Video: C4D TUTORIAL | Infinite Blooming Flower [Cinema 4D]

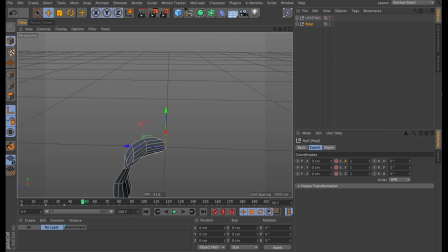265s
After that initial scale up, I wanted to scale back down again. So around 50 frames, I'll set keyframes for the scale once again, jump ahead to frame 100, and just set it to 0. That scales up, and it loops around, and then it collapses back in on itself.
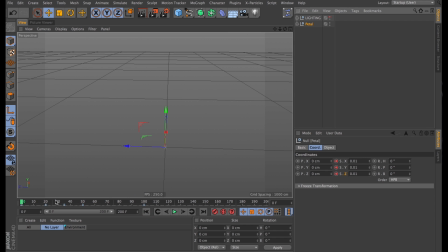286s
I still think this needs a little bit more rotation, so I'm going to animate the pitch parameter as well. At frame 0, I'm going to let it be at 30 degrees, then as the animation plays out, I'm going to let it animate down to 0.
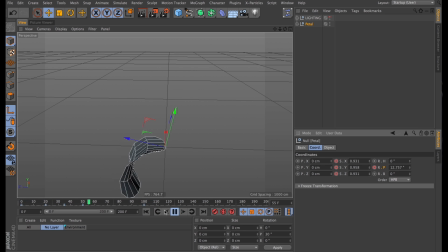302s
That just makes the whole move a little bit more fluid. Still a bit rough around the edges though. Now this is going to be a bit counterintuitive. To get the right shape of the flower, I'm going to need to animate the position of this single petal. And that's also going to help it move out of the way before the next petal comes in.
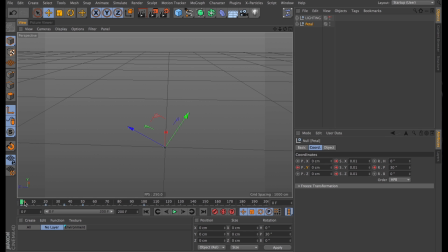318s
Now immediately at frame 1, I'll set a keyframe for the Y position so we can have it move out of the way. Frame 25, I'm going to have it be all the way up to 100 centimeters. Then I'll skip ahead to frame 70 and animate the petal down to 50 centimeters.
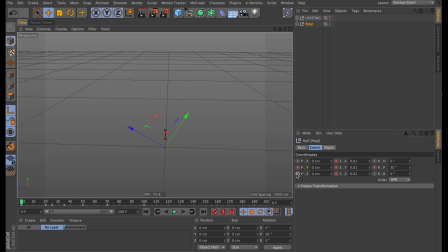339s
I also want it moving on the Z axis to move out of the way. So frame 0, set a keyframe. Jump ahead to frame 50, where I'll set the Z axis to 75 centimeters. Then at the end of the animation, frame 100, I'll have the Z position be back at 0.
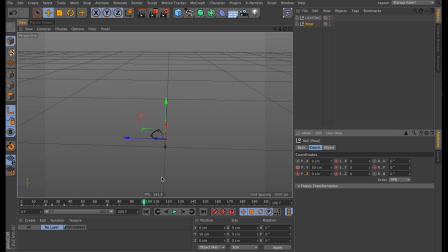359s
And that gives us this kind of P shape, which animated looks like this. And to actually see if this is smooth, we can do a clever little trick with a tracer object.
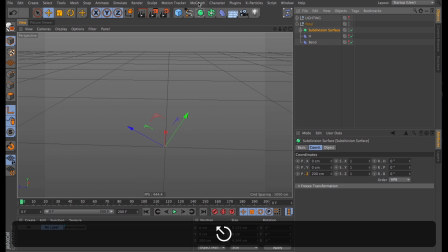369s
So I'll select the subdivision surface and then go into MoGraph and create a tracer object. And as you can see, that traces the parts of the vertices. That shows us a rough profile of what the final flower might look like.
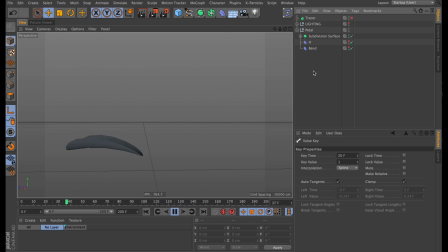383s
And that concludes our main animation part. Now we need more petals. So I'll start by putting this petal in a null, which I'll name Petal.
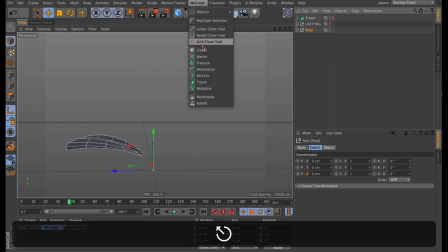395s
Then comes the time to clone this right out. So stick that in a cloner object.
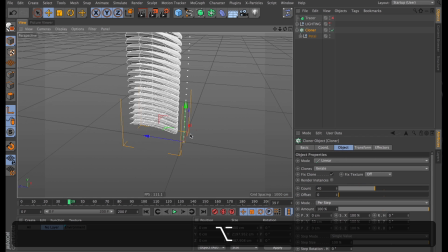401s
And create about 40 clones to start with. I'll swap the mode from per step to end point.
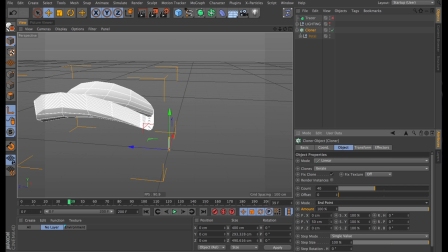410s
Don't want it to move on the Y axis at all.
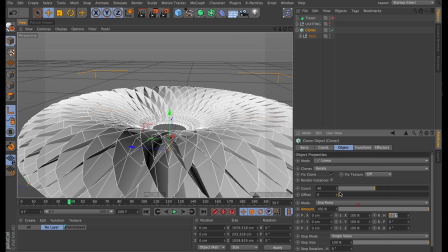413s
In fact, I just want it to spin around all the way up to 3600 degrees.
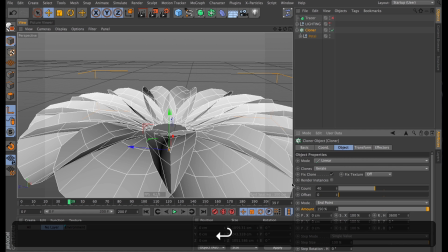420s
I'll also turn up the amount to 150%. So they kind of align.
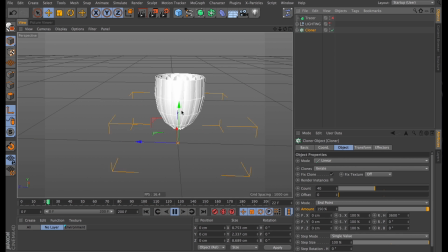426s
But as you can see, they all happen at once. And the key to getting this into a continuous blooming flower shape is to offset the time.
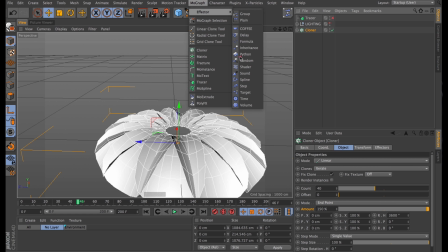435s
And now you're probably thinking, wow, well, let's go to MoGraph, there's a time effector. Wrong.
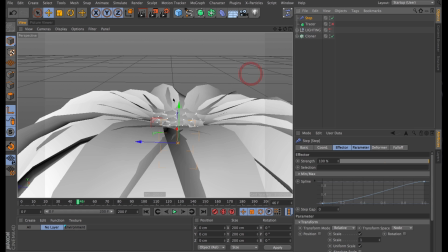439s
The one we want is the step effector. Let's start out by turning this spline here linear.
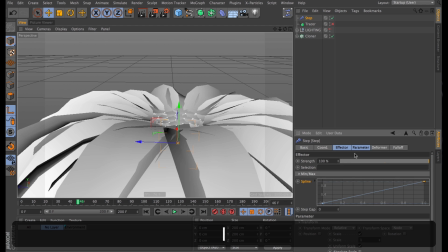445s
So select those points and hit the L. Then we can go into parameter, turn off the scale.
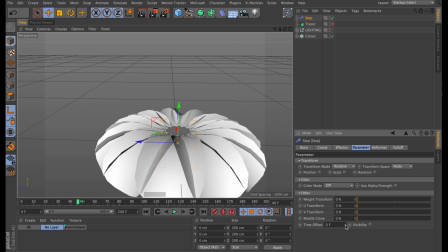451s
But we do want to change the time offset to the same time it takes for our animation to play through once.
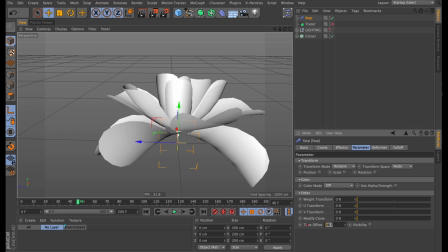456s
And as I pull this value, you can see that it turns into a bit of a flower shape.
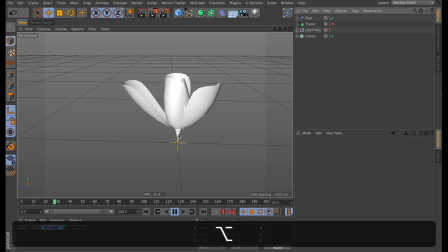461s
And playing it through, we see that it kind of blooms out from one point in the center, folds out like a flower, and then loops back around.
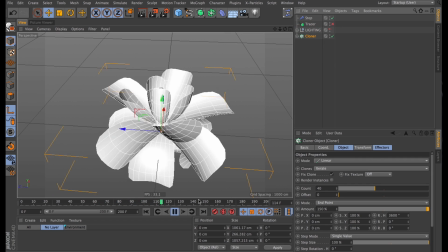468s
Although it currently doesn't loop. We'll get to that. And we'll also add more petals later, so it looks a bit more like a rose.
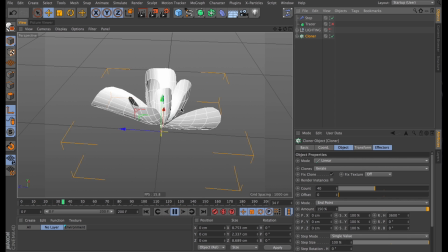474s
As it stands, these petals all look more or less the same. So, let's create a trusty old random effector.
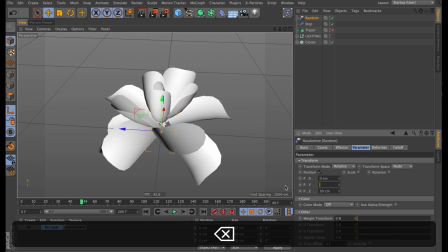482s
Don't really want any jiggity on the position parameter, maybe just like 10 on Z position.
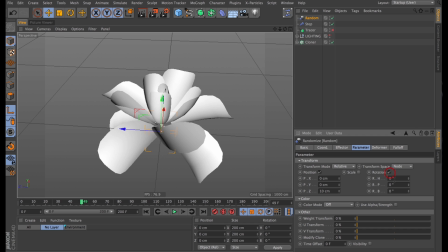487s
But we do want a tiny bit of rotation. I'm talking like 2 degrees on the heading. Let's just add a frame offset of 1. So now they're not all doing the same thing at the exact same time.
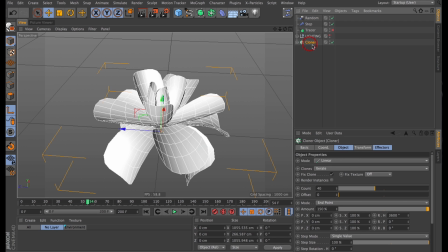500s
Just a little bit of randomness. It just makes anything look better. How about we tidy up our workspace a bit?
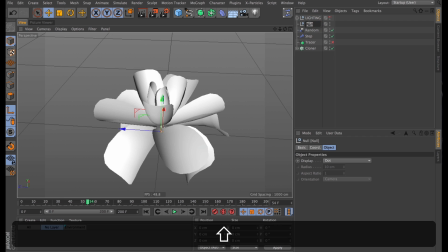506s
I'm going to create a null, call it flower, and just stick anything relating to this flower right in that null.